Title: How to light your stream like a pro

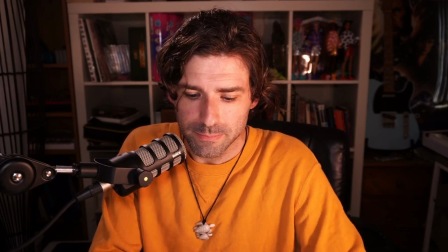495s
And it allows you to control the lights with a lot more, a lot more consistency. Now we'll start off with our, we've actually got a lamp,
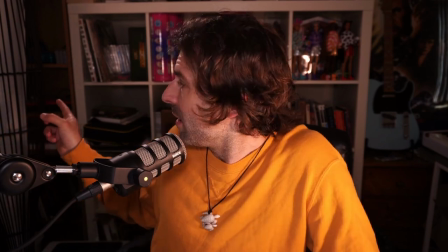503s
a floor lamp there that we found as a street find and we hooked it up with a Genio light, which is this one,
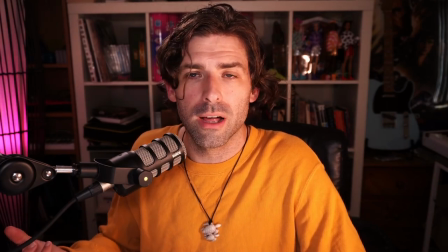512s
which allows us to add a little bit of colour. So already we've got a little bit of colour in the frame. We're then going to use our other two background lights.
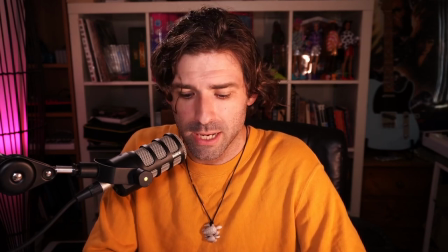518s
We've got two more Genio down lights set up in the background behind our bookshelf so we can help pop the wall.
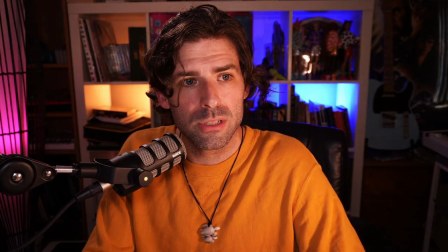526s
And we have set those to some different colours.
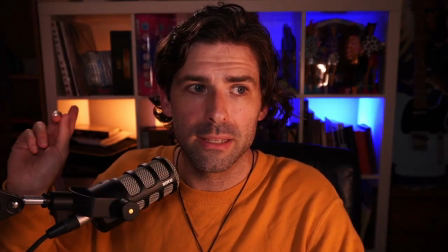529s
This light here, it's nice and warm and that one combined with our backlight makes the backlight feel motivated.
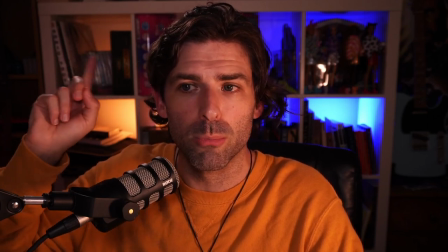536s
That's what's called motivated light.
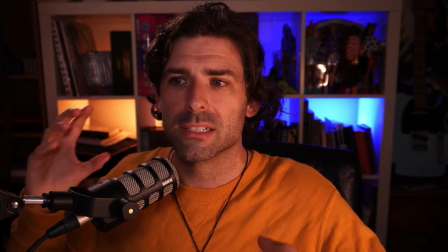537s
So the color of this light is similar to the light hitting the back of our head and that actually helps create some consistency and some tonal balance within the frame.
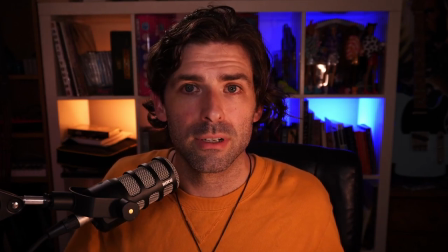546s
It's a really great way to enhance the quality of lights in your frame and a subconscious experience for the audience that is much more appealing and connected to the image that they're watching. One light that I like which is basically the only light lighting my face at the moment is the Ulanzi VL120 RGB model. This is a fantastic model. This light is a pocket-sized LED panel light with 120 beads and what that allows you to do is control the level of intensity as well as the color balance and the the saturation of the so you can control even bringing a little bit more color into the light if you'd like. If you wanna get some blue or some purple or some orange or some red, you can do that with this light. It's a really fantastic light. Comparably, you would be looking at getting the Aputure MCs for a higher end product, which are a fantastic light. I'm a very, very big fan of the Aputure brand. If you've been in the streaming space for a while, you've no doubt heard of Elgato as well, which do some fantastic lights to help elevate the quality of your streams. But if you really want something and you're in a bit of a pinch on the budget, then I cannot recommend enough the Ulanzi VL120s. They surprised me with how good a quality they were actually. So there you have it. That's a few simple steps that you can take to take your content from amateur to pro. If you like this kind of content, hit that like and subscribe button, means a lot to me. I'm grateful to have you here as a part of the community and I love creating content like this. We also stream live on Twitch most evenings, twitch.tv forward slash thetommajor and have a fantastic Discord community if you wanna get involved in that. link to that is in the description below. I am the Tom Major. Thanks for watching. Stay dreamy and I will see you at the next one.